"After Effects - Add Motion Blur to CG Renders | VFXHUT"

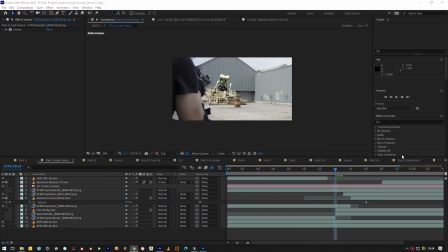4s
Hello everyone, Jack from VFXHUT.
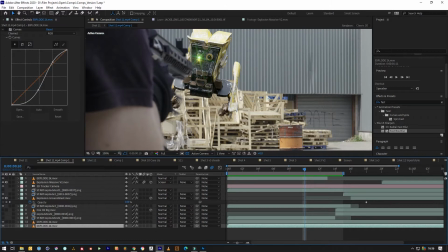9s
This tutorial in particular we're focusing on just the motion blur and getting it to look more like it's in that scene.
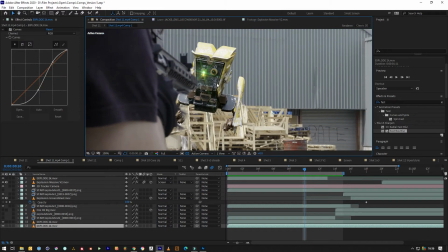15s
So, colour correction and the masking has already been done, as you can see it's behind that gun. As of there. So what we want to do is first, just find our layer, which is this one. We just want to add any blur.
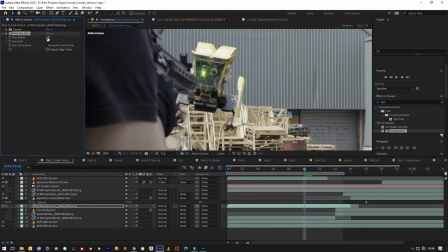35s
So we'll make it just 1 pixel wide. Whoa. No, we'll make it just 0.1, I forgot how small it is.
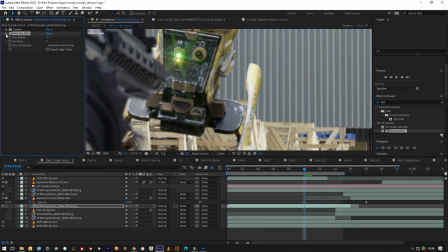43s
So it's kind of blending in more rather than looking like a crisp render that just doesn't see it anywhere.
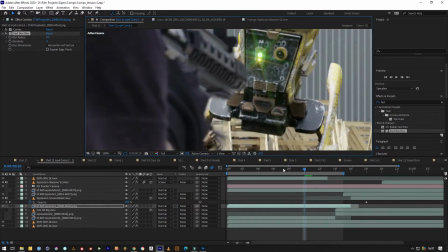51s
So that looks a lot better already. But now we just need to make this look a bit more like it's actually
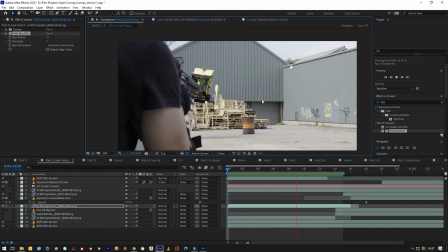60s
blending in with the camera, because that was shot at 24 frames per second and you can see the motion blur in the background,
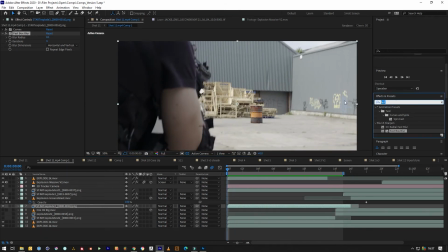68s
but that's really sharp. So to do that, we will use something called pixel motion blur.
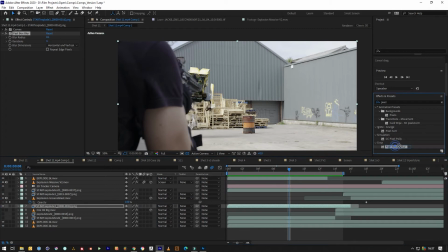74s
I found it works better than the force one for some reason, but if we just grab the pixel motion blur, drop it on our clip, the settings that it started with are pretty much ready to go.
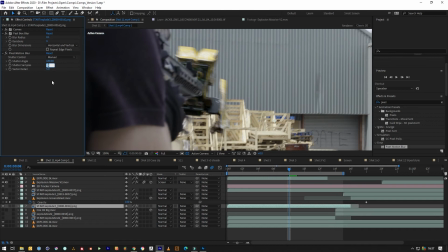94s
But we can lower this down to 5. Up this up to 10 or 12 if your computer can handle it. Higher or lower in this number will create more or less motion blur,
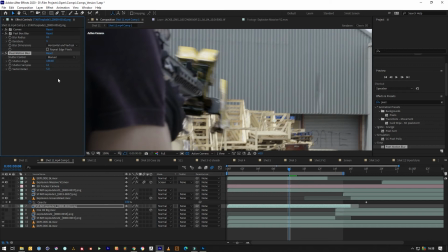110s
but roughly 180 is about 24 frames per second anyway.
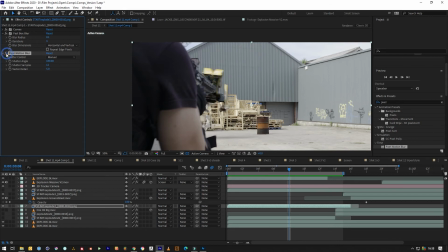115s
And pixel motion blur intelligently works out the direction that it's going in. I think it's come afterwards.
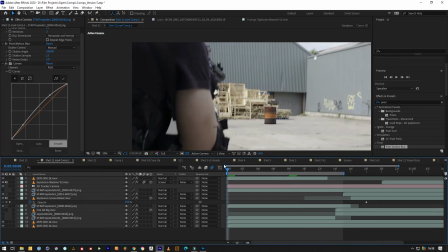132s
Again, this is ungraded footage. So if we watch it now, using pixel motion blur,
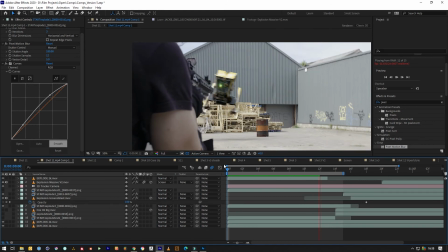143s
instantly looks way more realistic and cinematic.
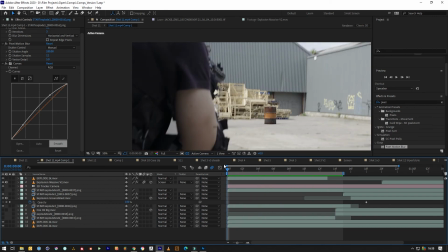149s
So the reason to do motion blur in After Effects is just to, one, save render times on smaller indie projects, and two, you can kind of control the amount afterwards, because you've seen for yourself, you can go ridiculous as well, and you can kind of match the camera more.
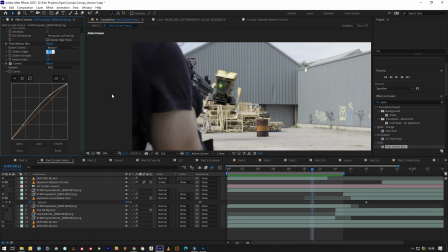164s
Whereas if you do it in a render engine, you're stuck with it, so it's good practice to do it in post. And also, if you film on a green screen, your shutter speed will probably be high anyway,
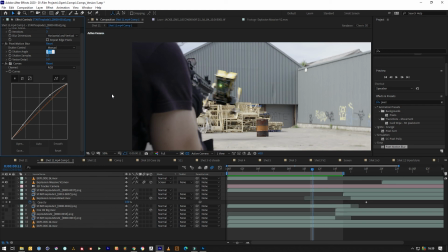178s
so you might have to do the same, but you can apply the both motion blur effects to both then and make it perfectly in sync. So yeah, hopefully you found that useful and a bit different. I'll catch you on the next one.